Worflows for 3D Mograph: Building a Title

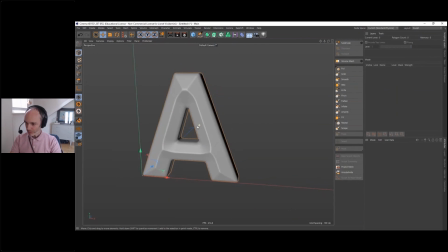So the sculpting layout here is going to give us tools to work with.
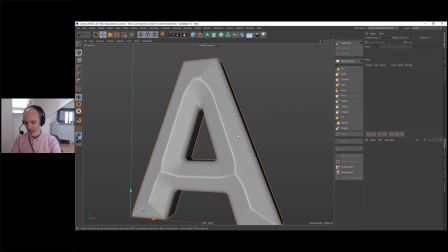So I really love the sculpting tool inside Cinema 4D. It's not as powerful as ZBrush, but it's very easy to use,
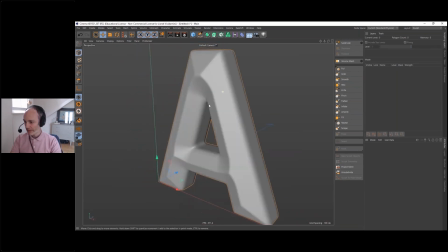very easy to learn, and you can do very advanced stuff without too much hassle. It's really nice. If you want to do extremely complicated thing, go to ZBrush, of course,
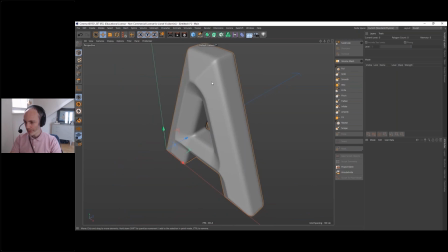but with those tools, you can already do great things inside Cinema 4D.
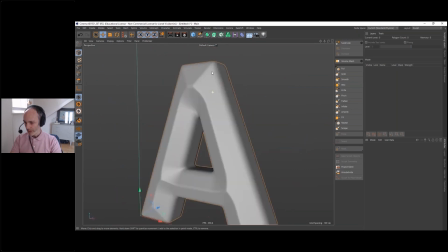So that's what we're going to do.
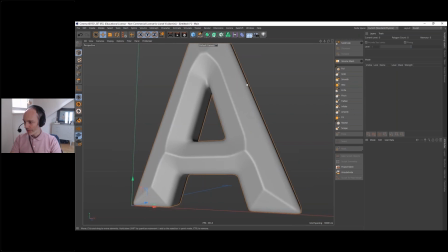I have selected my object and I need to make it editable for the sculpting.
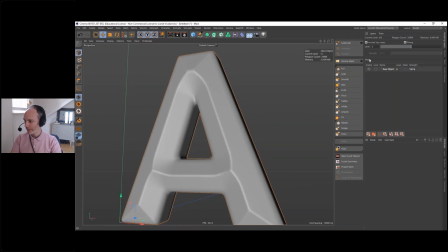So I'll hit on subdivide. And now I have here the mode, base object, and I can add layer. If I look in my object manager, my volume measure here, my object has now a sculpting tag here.
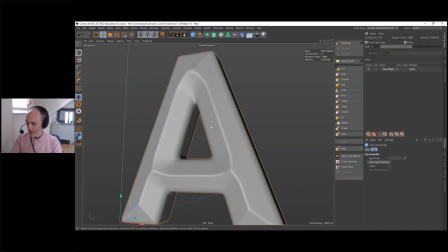Okay, so go back to the sculpt layer. And I'm going first to increase the poly count
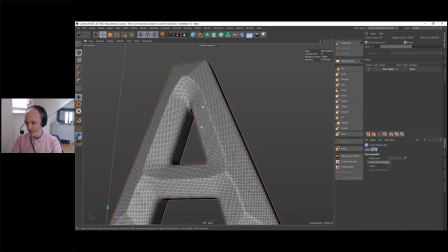because it looks like we have many polygons, okay? But that's not that much. When you are going to sculpt, you need to have a very high topology, many polygons.
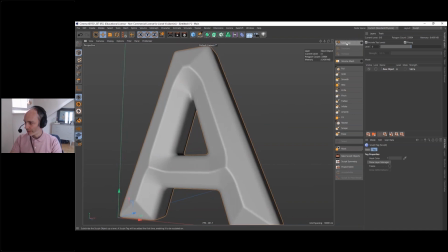That's not nearly enough. So we're going to subdivide. And you can see here we have now 100,000 polygons. That's a lot, but still not enough. I'm going to subdivide again, and we have 500,000.
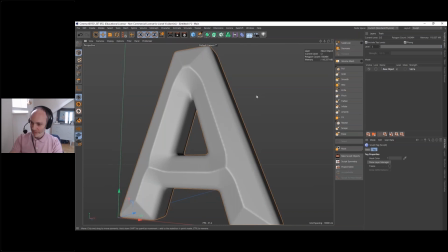Okay, 500,000. That's pretty dense,
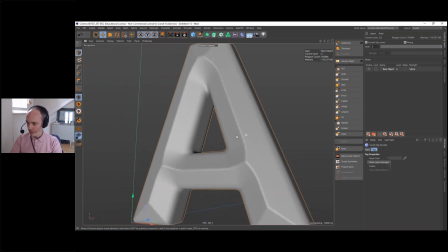and that's enough already to start to work on the font.
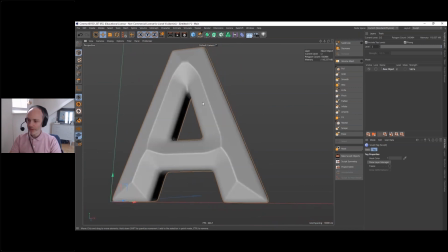Okay, so I'm not going to create the wording just yet because I want to make the font look like something handcrafted, something that has been forged actually.
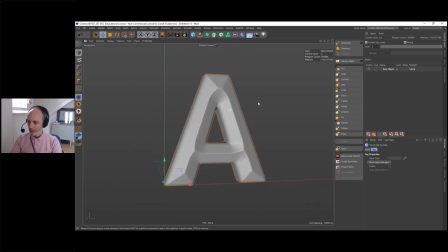So in 3D, very often the object you have is too bland,
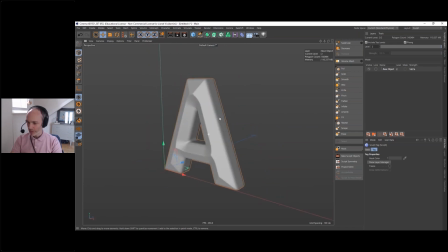too linear, too smooth, because it's 3D, it's too perfect.
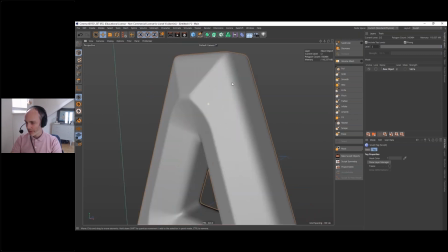So we're going to alter the look of that.
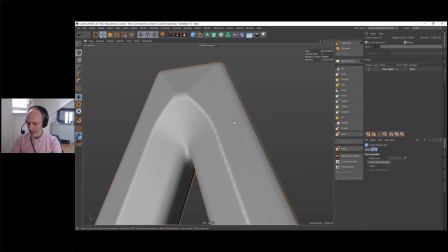We're going to add some flow, some mistake to make it look like a real world object.
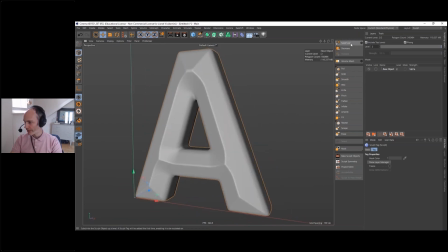And the sculpting tool are just great for that. So we'll try to use, for example, the pinch tool, the pinch brush, which does some pinching. So it's very straightforward.
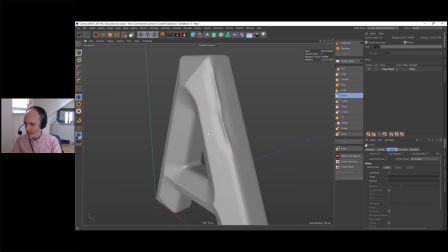I have the brush here. If I start, you can see it's pinching. Okay, that's obviously too much.
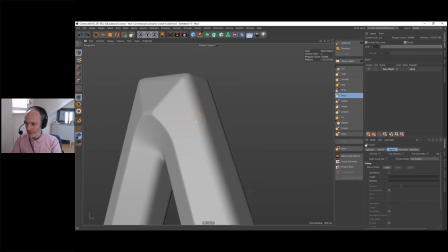So I just Control Z, and we're going to reduce the size of the brush and reduce the pressure. So I'm doing that by keeping the middle mouse button pressed and sliding left, right, up, down.
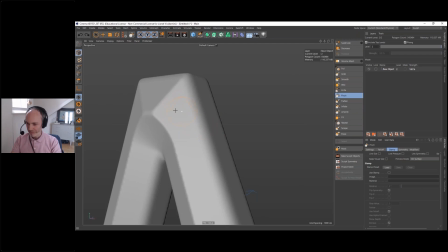And actually, I'm using a Wacom tablet. So maybe a bit smaller. And now I'm going to create the pinching.
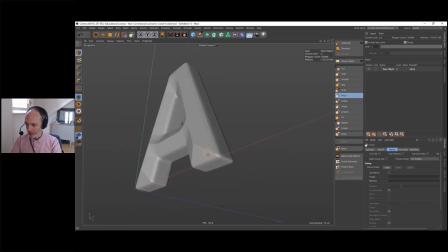And you see, it's not uniform because I'm doing it by hand. That's just the idea.
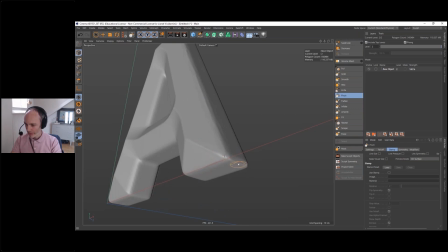It's to create some kind of handcrafted look.
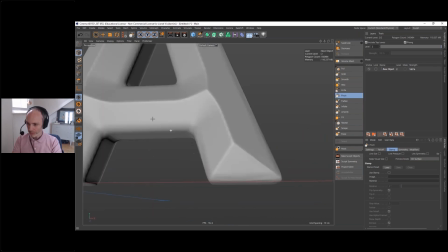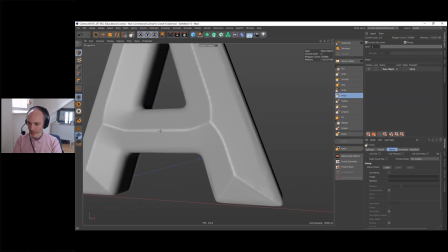So I'm creating the pinching.
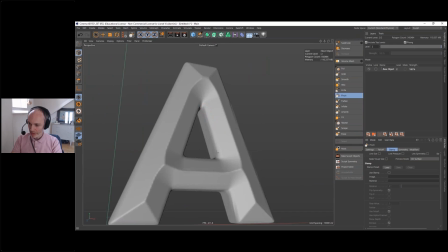And the idea is not to have the same pinch everywhere, so I can
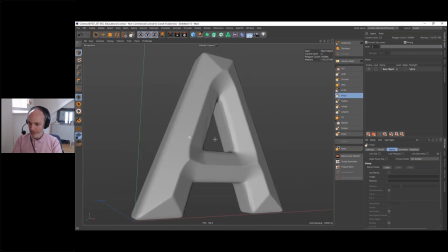increase the size of the brush
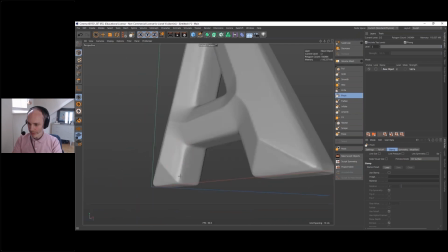and work on parts of the font more than other parts.